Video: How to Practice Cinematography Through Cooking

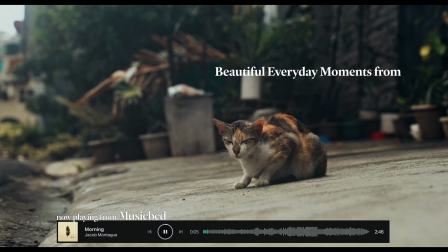I have to be intentional with the music I pick, while it's easier to create nowadays with most cameras that are out.
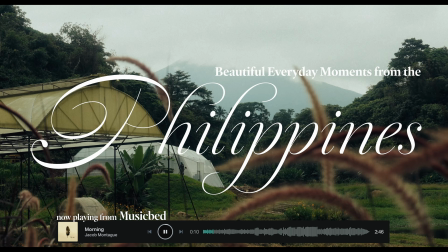And with the world we live in pushing generative AI so much into our lives,
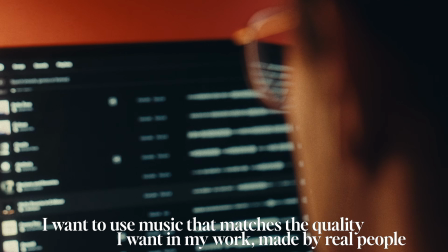MusicBed is the music licensing source I can trust that continues to push for human creativity.
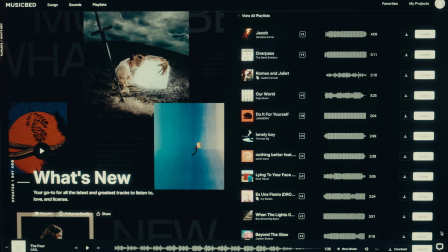The artists are handpicked to make sure their music can elevate our storytelling, pushing for emotional depth and impact that will enhance the audience's immersion.
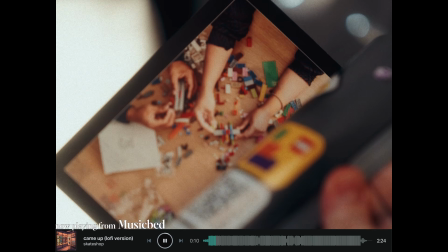We have the power to make the right choices when we want to put our stories out in the world,
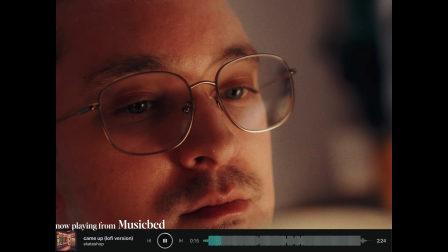and MusicBed is helping us keep that chance possible. If you want to create with meaningful music like I do,
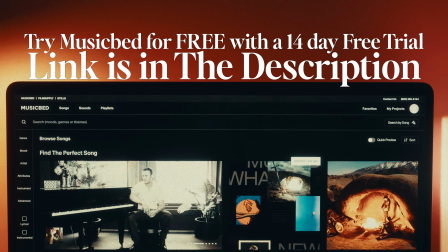MusicBed offers a 14-day free trial so you can push your creativity further. Link is in the description, and thank you to MusicBed for sponsoring today's video.
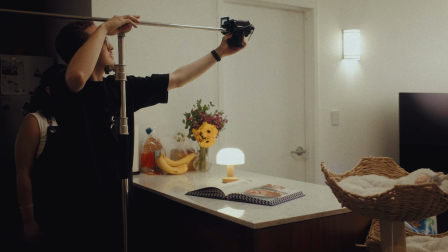So much planning goes into this, but when it comes time to film, you will be thankful you spent the time on it.
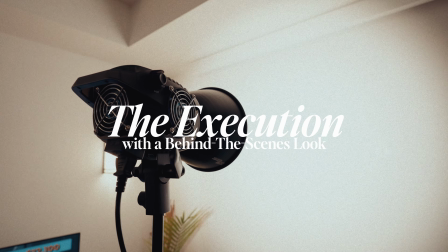Let's get into the behind the scenes, starting with how I lit this short film. We filmed 2 dishes for this short film.
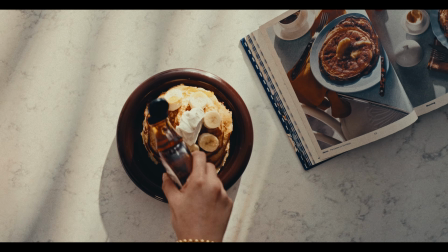The first was pancakes, going with an early morning feel in the lighting, and the second was a grilled cheese with tomato soup, giving it a cozy evening feel.
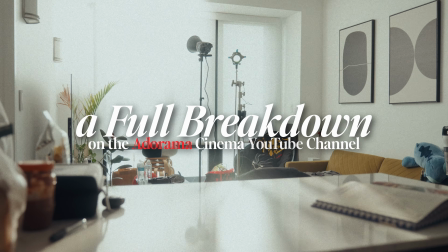If you want to see a full breakdown of the early morning look with the pancakes,
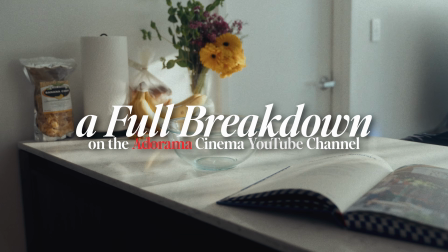I created another video on the Adorama Cinema YouTube channel, showcasing how I created the first half of my cooking short film.
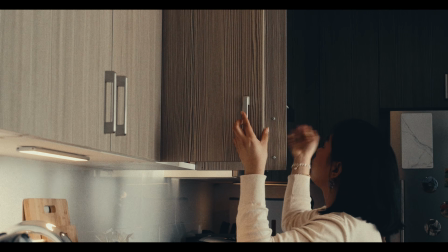For both setups, I used practical lighting and only needed to add 2 lights to enhance the space I was working in.
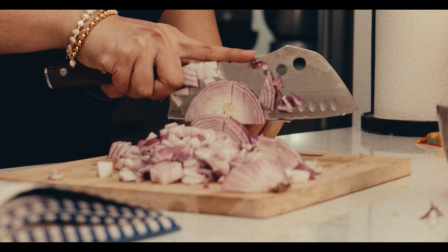For this warmer evening feel, I wanted to increase the ambient lighting to bring up the levels as it was too dark to start.
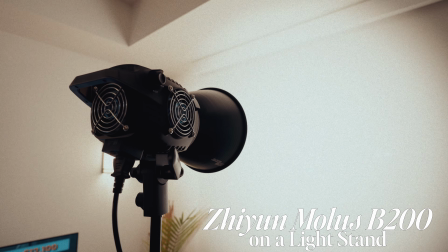I bounced the June Molis B200 on a light stand against these white shades from the windows to spread and soften the light as it reaches the kitchen.
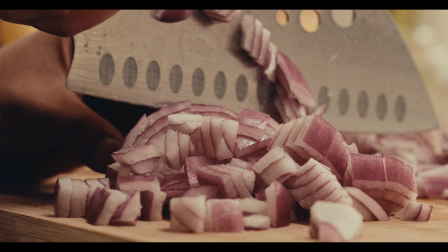There was no need for softboxes or additional diffusion.
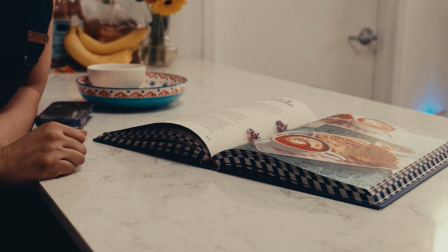Next, if I had more time and money, I would have liked to set up an overhead lamp above the kitchen island to get a cozier feel like in some of these examples.
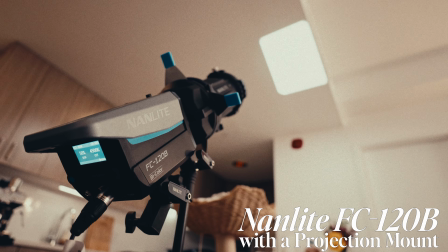But instead, I used the Nanlite FC120B with a projection mount attached and pointed it above the island for a top light look.
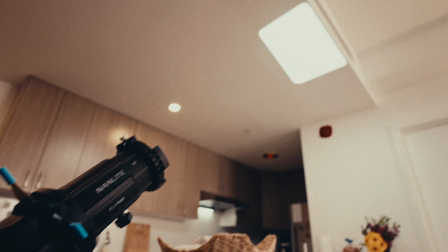I used the mount to cut the light into a specific shape and position so it's further in front of the island to achieve more pleasing shadows down below.
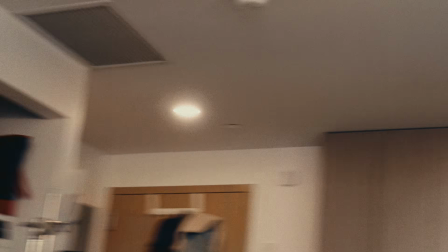I did use the wall lamps in the space and the top lights in the kitchen but at a lower intensity so it didn't look too harsh.
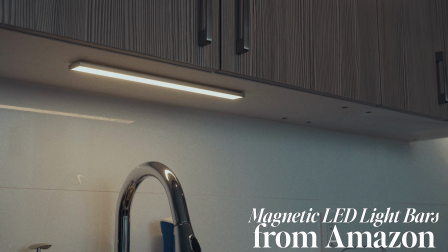But I also bought LED light bars from Amazon to act as under cabinet lighting in the kitchen,
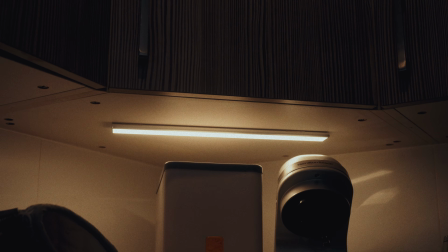adding splashes of light and dark, and give me some color contrast as I made them a bit cooler than the ambient lighting.
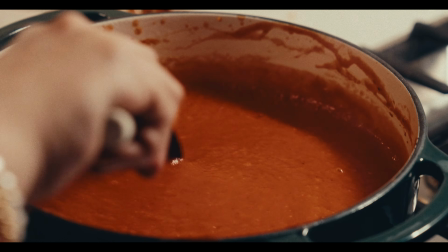When I needed a little more punch from the light placed above the stove, I actually replaced it with the LumeCube mini tube light when it wasn't seen on camera.
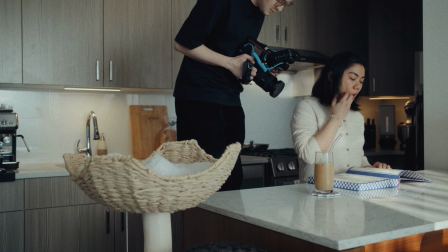Having this setup made it easy for me to move around the space to capture the shots I wanted.
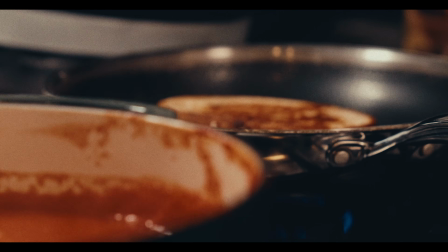With the lighting done, I wanted to mention that for this cooking short film, I used 2 cameras.
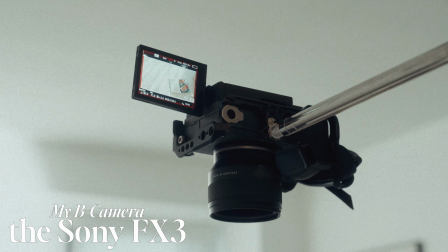My Sony a7 IV and I borrowed the Sony FX3. I wanted to build out my a7 IV as I plan to use this handheld for almost the entire shoot.
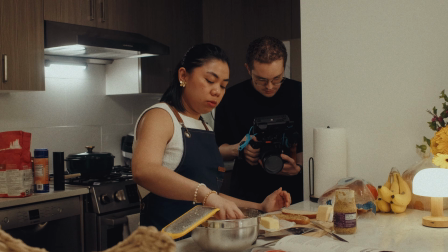I wanted to add weight to it to get rid of any micro jitters when handheld, and add a monitor to make it easier to see my focus and exposure.
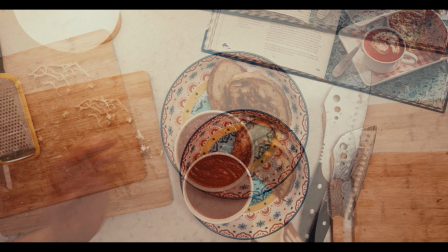I also plan to get top-down shots at specific moments throughout the short film as a specialty.
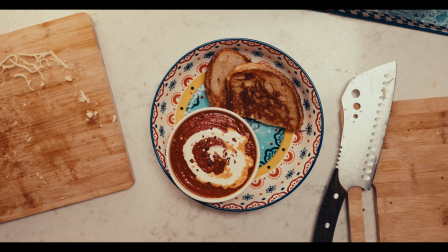I didn't want to have to tear down the a7 IV and miss out on other shots, so I used the FX3 on a C-stand for the entire shoot.
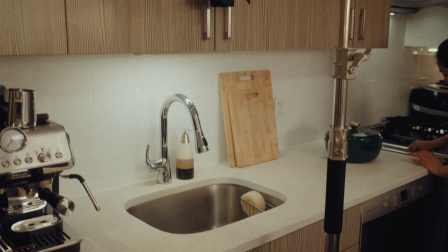This made things so much easier to go back and forth between what I needed to get down with the chef and what I wanted from above.
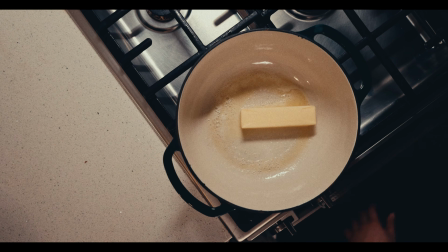I had very specific ideas in mind for the top-down shots, and it's thanks to the camera tests and planning I did before getting to this point.
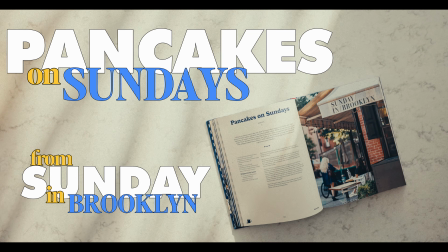I knew I wanted both intro shots to be shot from above, showing the cookbook and giving a chance to use text to showcase what is being made.
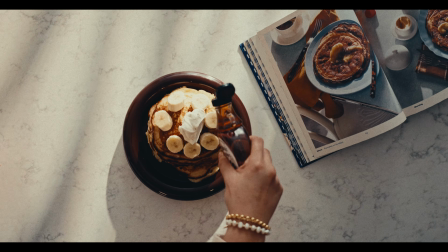I also wanted both ending shots of the final meal to be shown in this perspective as well, as if she's serving the dish right before we captured the taste test.
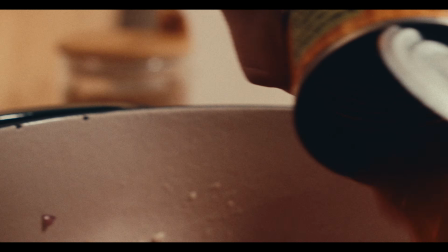In between, I liked having the setup above the stove to give the viewers a clearer look at what the chef sees looking down at the pot or pan.
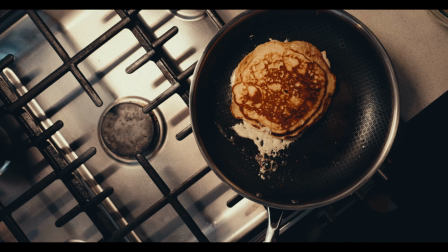I didn't want to overuse this angle, and I think I achieved a balance I'm happy with. Throughout this short film, I had 3 main shot types to capture.
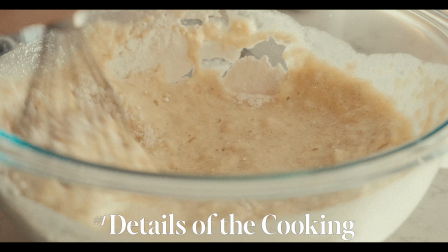The first is obviously the details of the cooking process and the steps that are important to the recipe.
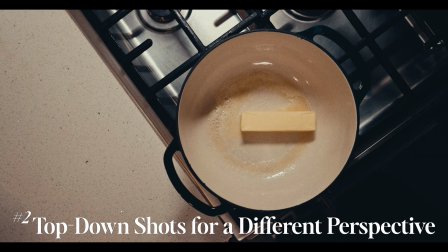2, the top-down shots to get a different perspective on the process and for specific moments I had in mind.
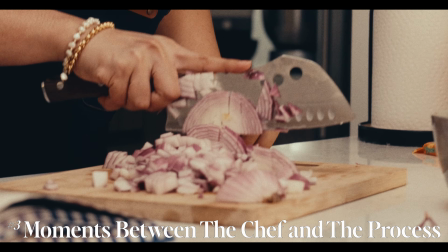And 3, moments between the chef and her process. From the bear, I saw that these moments add more value to the audience,
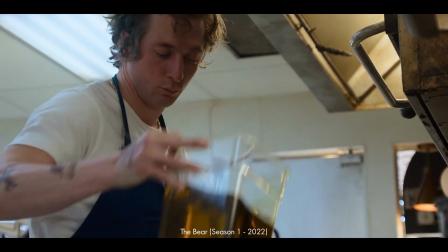seeing the relationship the chef has with what they're creating, and I thought it was important to sprinkle those moments in my work as well.